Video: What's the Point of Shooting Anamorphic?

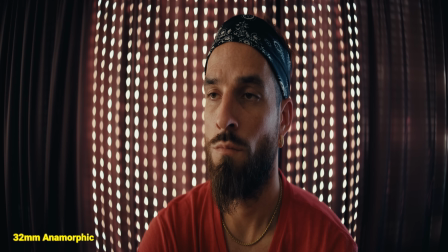And again, since I have that squeeze on the anamorphic, the horizontal field of view is around 21mm for that 32mm.
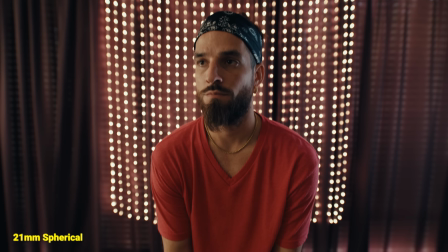So now my horizontal framing is matching, and I'll crop and zoom a touch to make the rest match as well.
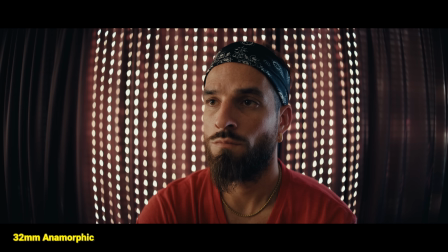And you can see there's a lot of difference between the lenses here.
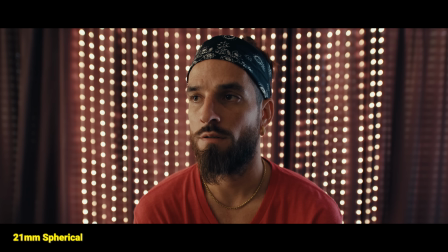How they're handling light and bokeh, the anamorphic has more of a vignette, and to me, the anamorphic is feeling more three-dimensional overall.
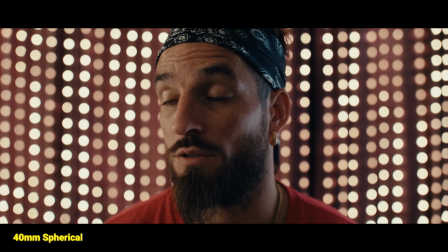And this is the case when I compare my 75mm anamorphic to the 40 spherical as well, or the 32 anamorphic to the 40 spherical. Each time I'm feeling the subject more separated, and that's partly due to the vignetting and distortion I'm getting in these lenses.
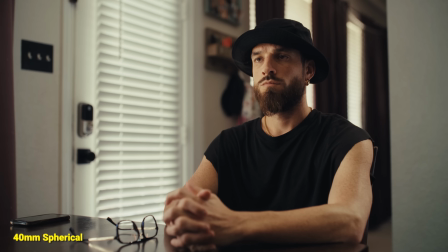With a spherical lens, you're often getting straight lines, like the edge of a wall or door frame, but with the anamorphic,
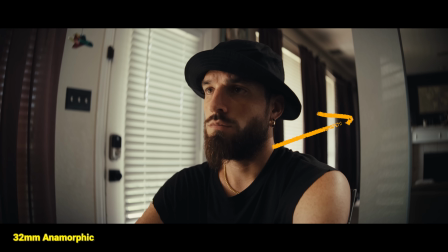we're starting to bend the world on the edges, and we can see that most clearly with the widest anamorphic lens in the kit.
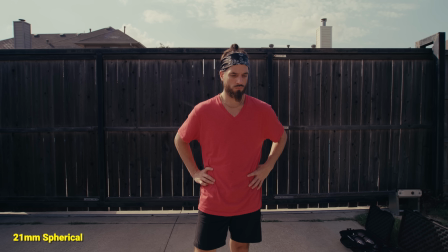So let's look at this shot here with the fence in the back on a spherical lens.
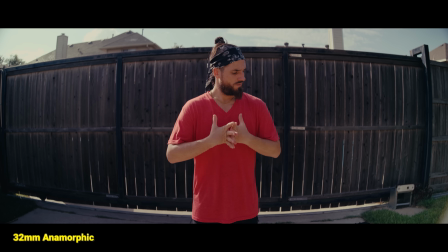We have all straight lines, but when I switch to my 32mm anamorphic, you can see how much distortion we're getting with the edges bowing out. Of course, like any set of lenses, this varies across the focal lengths,
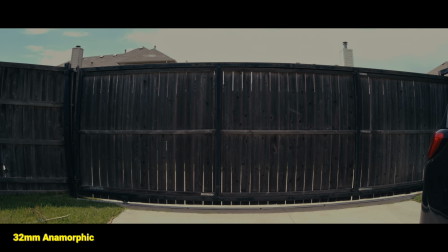and we have it most pronounced on the widest lens, but as we move to the 45, it drops quite a bit, and the 75mm is very slight. And like we talked about before, the 32mm anamorphic is that 21mm equivalent horizontally,
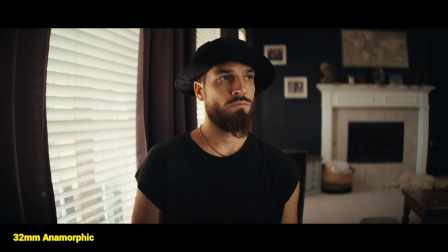so it is feeling more like a wide angle lens, like you have with this 21 spherical.
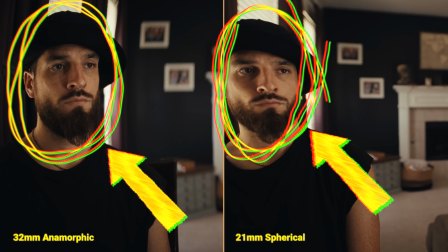So as we move to the edges of both, you are getting distortion with either one.
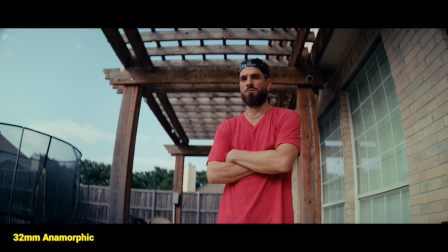And like I just showed, distortion isn't only in anamorphic lenses, but most anamorphic lenses do tend to have distortion that I find extra pleasing.
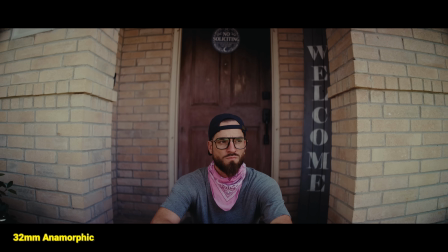It's one of the main ingredients of what I keep calling character. I tend to get bummed out when an anamorphic lens has very little of it, since again,
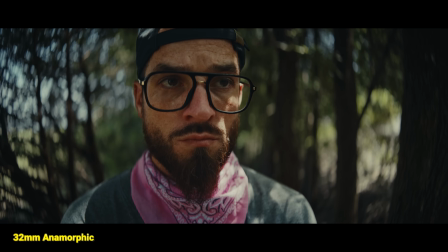that distortion is a big reason why I'm getting that shift in how the space is rendered.
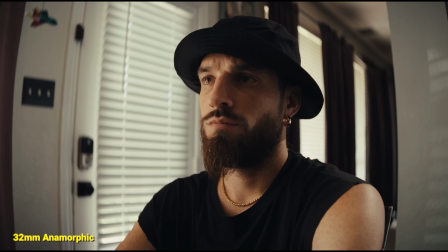And often it's feeling more separated and alive for me, and I'm personally loving the distortion in these Arcana lenses. Next, we're going to talk bokeh, but before we do, as promised, let's talk about pitching your feature idea.
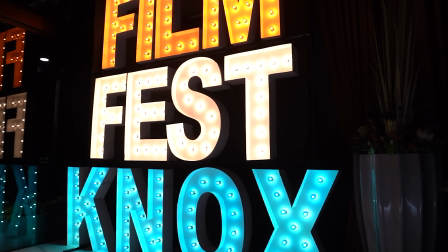Another partner of ours, Film Fest KNOX, has an international film festival in Knoxville, Tennessee, November 12th through the 15th, and it's legit.
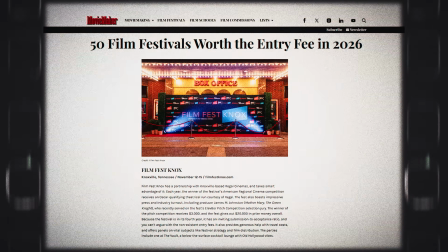Movie Maker named it one of the 50 festivals actually worth the entry fee. But what I want you to know about it is the elevator pitch.
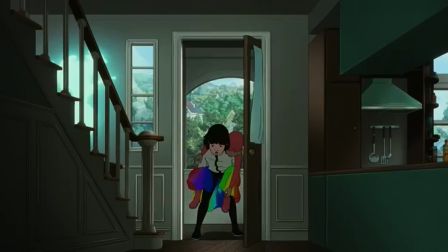You and your team make an 8-minute proof of concept short film plus a 1-minute pitch for a feature.
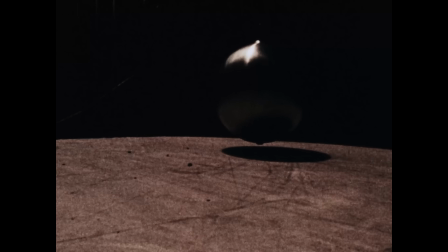So right out of the gate, it forces you to do the hardest part, make the idea real.
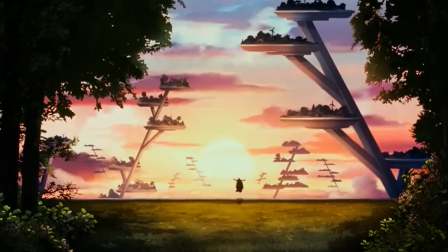Then an independent committee picks the top 8. Those 8 get screened in front of a live audience and a jury of working industry pros.
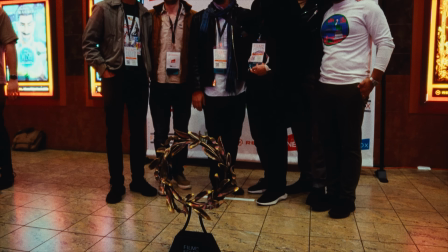Then you pitch your feature live on the spot and take their questions. Top 3 teams win cash and get into the elevator development lab run this year by 10 Acre Films,
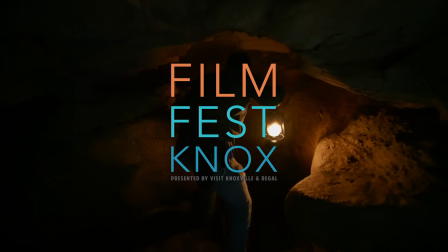producers behind over 20 features, 10 of them at Sundance, including Sorry to Bother You. And let's be real, the odds of you getting a feature out of this are as slim as they are when you have an agent and you're pitching features out in Hollywood. I know that world firsthand, but that's not the reason here for me.
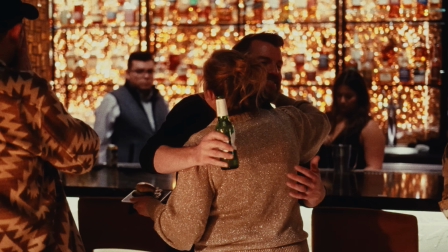The real value to something like this, in my opinion, is the community that you're taking part in, the motivation it gives you, and the practice you'll be getting pitching it. If there's one thing I've learned over the last 8 years of pitching, it's that the friendships you make will drive you closer to your goal than anything else. So that's the real pitch, and it doesn't hurt that you get on the radar of people who can actually help make it happen.
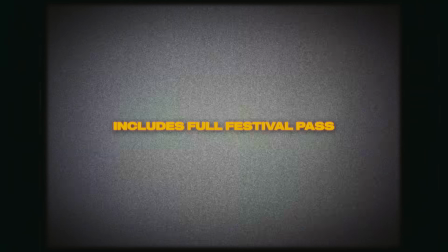Registration closes July 16th. It's $80 per team. It includes a full festival pass, and your finished film is due October 17th. So grab a couple friends, pick that idea that won't leave you alone, and go for it. Link in the description or head to filmfestknox.com. One of the absolute best aspects of an anamorphic lens is the bokeh, and not just in the very obvious places like with the points of light here, but in every shot.
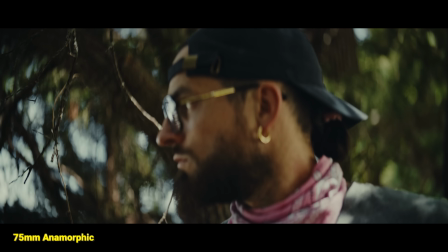Compared to a spherical lens, you get this streaking, whirly blur that feels cinematic versus a blooming blur that feels more photographic, at least to me.
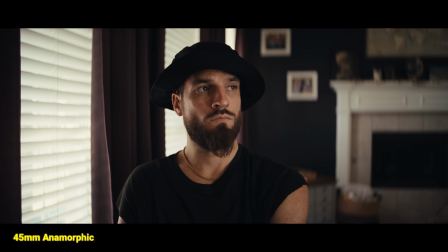Both are great, just different. Again, that's going to be the most pronounced in points of light like this here.
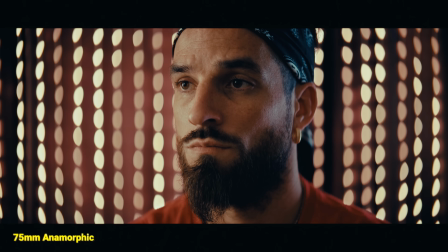In the spherical, we're getting circles of light, while in the anamorphic, it's stretching those points to that oval shape.